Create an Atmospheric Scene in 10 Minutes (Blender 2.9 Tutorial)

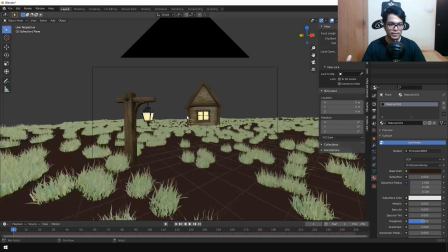So after we have made the terrain material, we need to assign the vertex group. as you can see the particles are appearing all over the landscape and
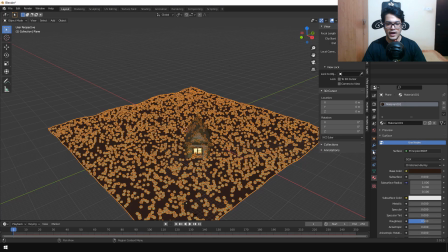we need to optimize this a bit so we can go into the particles and under the vertex group in the density we can select our vertex
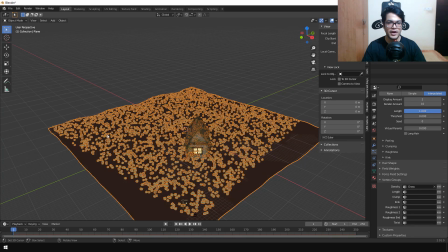group and by doing that the particles will only emit from the faces that are in the vertex group so after that's done we are going to add a very
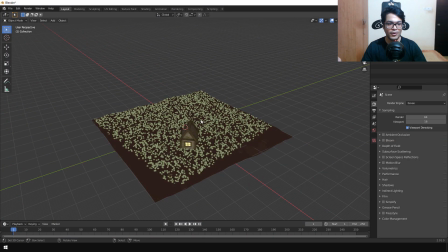important element to a scene and this will give our scene that magic look so this is going to be the atmospheric fog so the
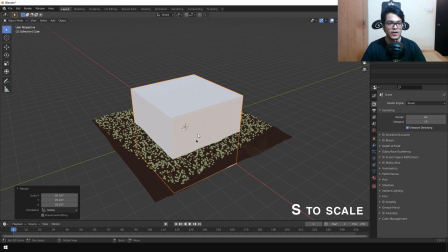way you do that is shift a and we are going to add a cube and this cube is going to be the domain of our fog so we are going to
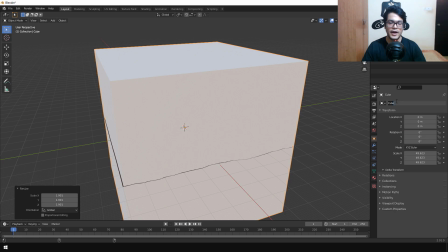scale the cube until everything fits inside this cube and to keep things organized you can rename this cube to volume add a new material and rename it to volume you
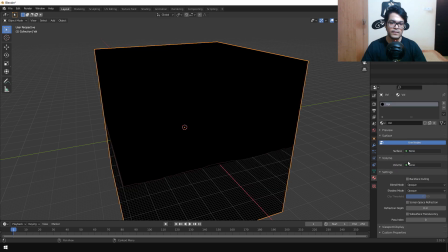can disconnect the principal shader from the surface and under the volume you can add something
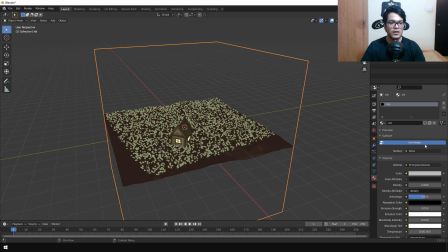called as a principled volume shader and if we take a look in the camera view our
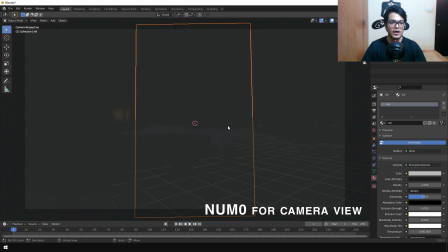scene is covered with a gray fog and we don't want this but first
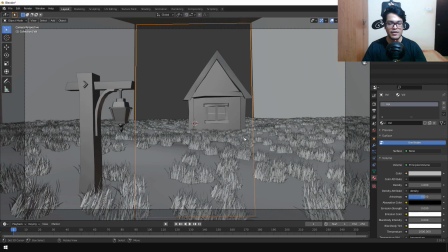we are going to fix a problem so our volumetric object is too far away from the camera and the camera cannot see it so it's clipping out of the camera view
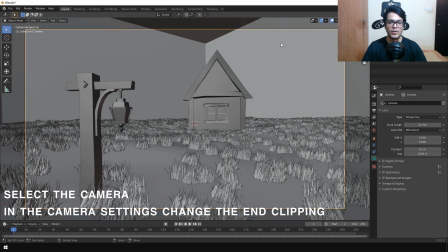so just change the end clipping to something like a thousand and that will increase the view distance of the camera back in
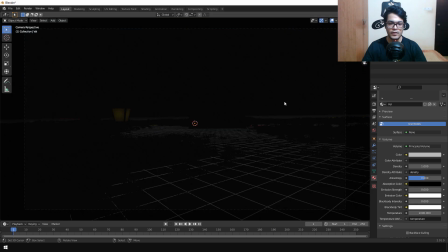our volumetric material change the density to zero this is
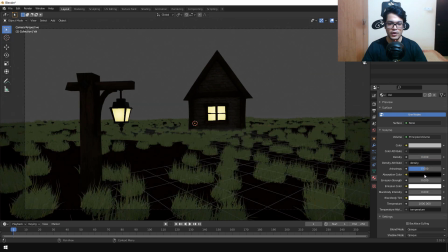quite important and we are going to use something called as emission strength so just
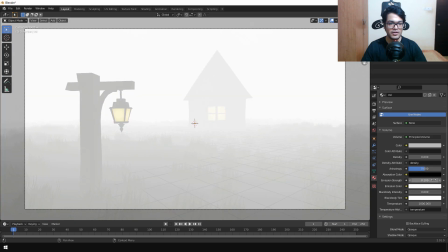increase the emission strength and as you can see your scene completely changes this
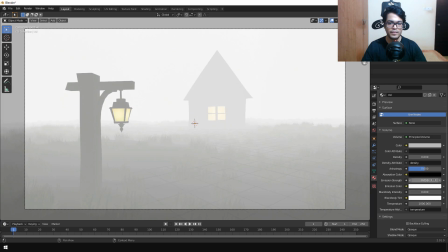will give your scene a very atmospheric look you can also change the color of this
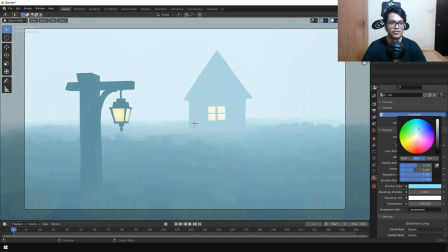and this is looking pretty good
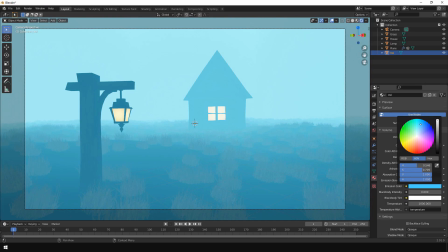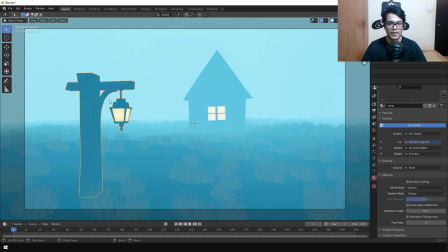Now finally I am going to add some emission so I am going to select the lamp and under the emission shader we are going to increase its strength. So I am going to increase the strength to 50. Similarly select the house mesh and under the strength we are going to increase the strength to 50.
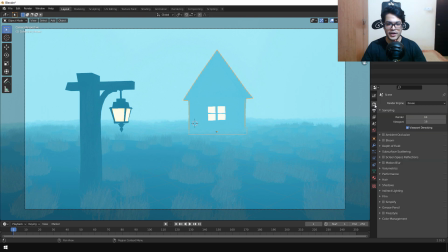After that we are going to go in the render settings and we are going to turn on ambient occlusion and bloom.
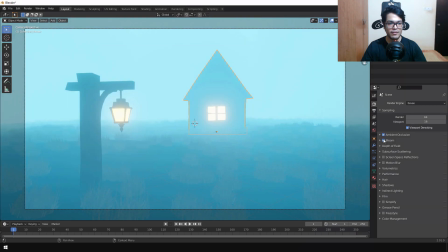if you turn on bloom you can see you get a very overexposed gloomy look so the bloom is sort of faking the scattering of light so it is basically faking volumetric scattering now for some additional detail you can also increase the resolution of your shadows and you can also turn on refraction so
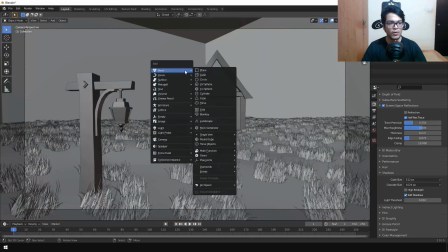at the end i'm going to show you a very easy way to make trees so for the trees i just added cylinders so
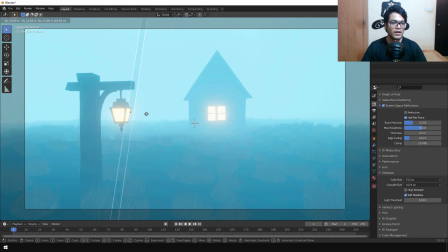these are basic cylinders scaled out and i'm just positioning these cylinders randomly and maybe you should spend more time in assembling these trees for now i'm just going to place them randomly these cylinders have a basic diffuse brown material at
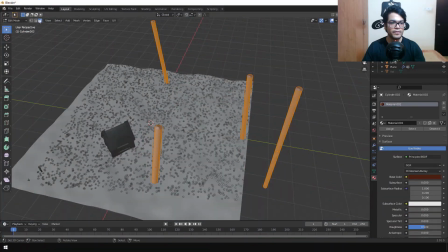last we are going to select all of these cylinders go in the edit mode we are going to select their top faces turn on individual will
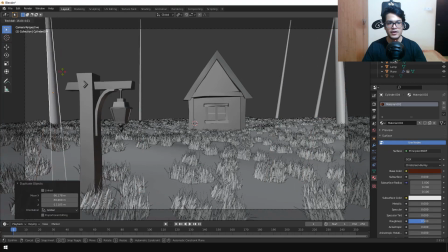select and you can scale them down and that is going to give it a natural look and if you want you can replace these cylinders with a
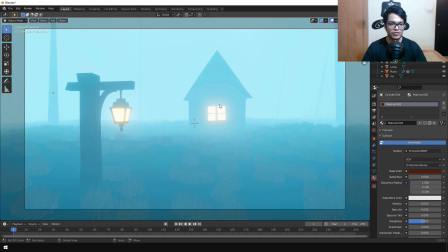tree meshes but for now i think this looks good so i hope you like the video leave a like down below you can download this project from my patreon subscribe to the channel and i'm going to see you in the next video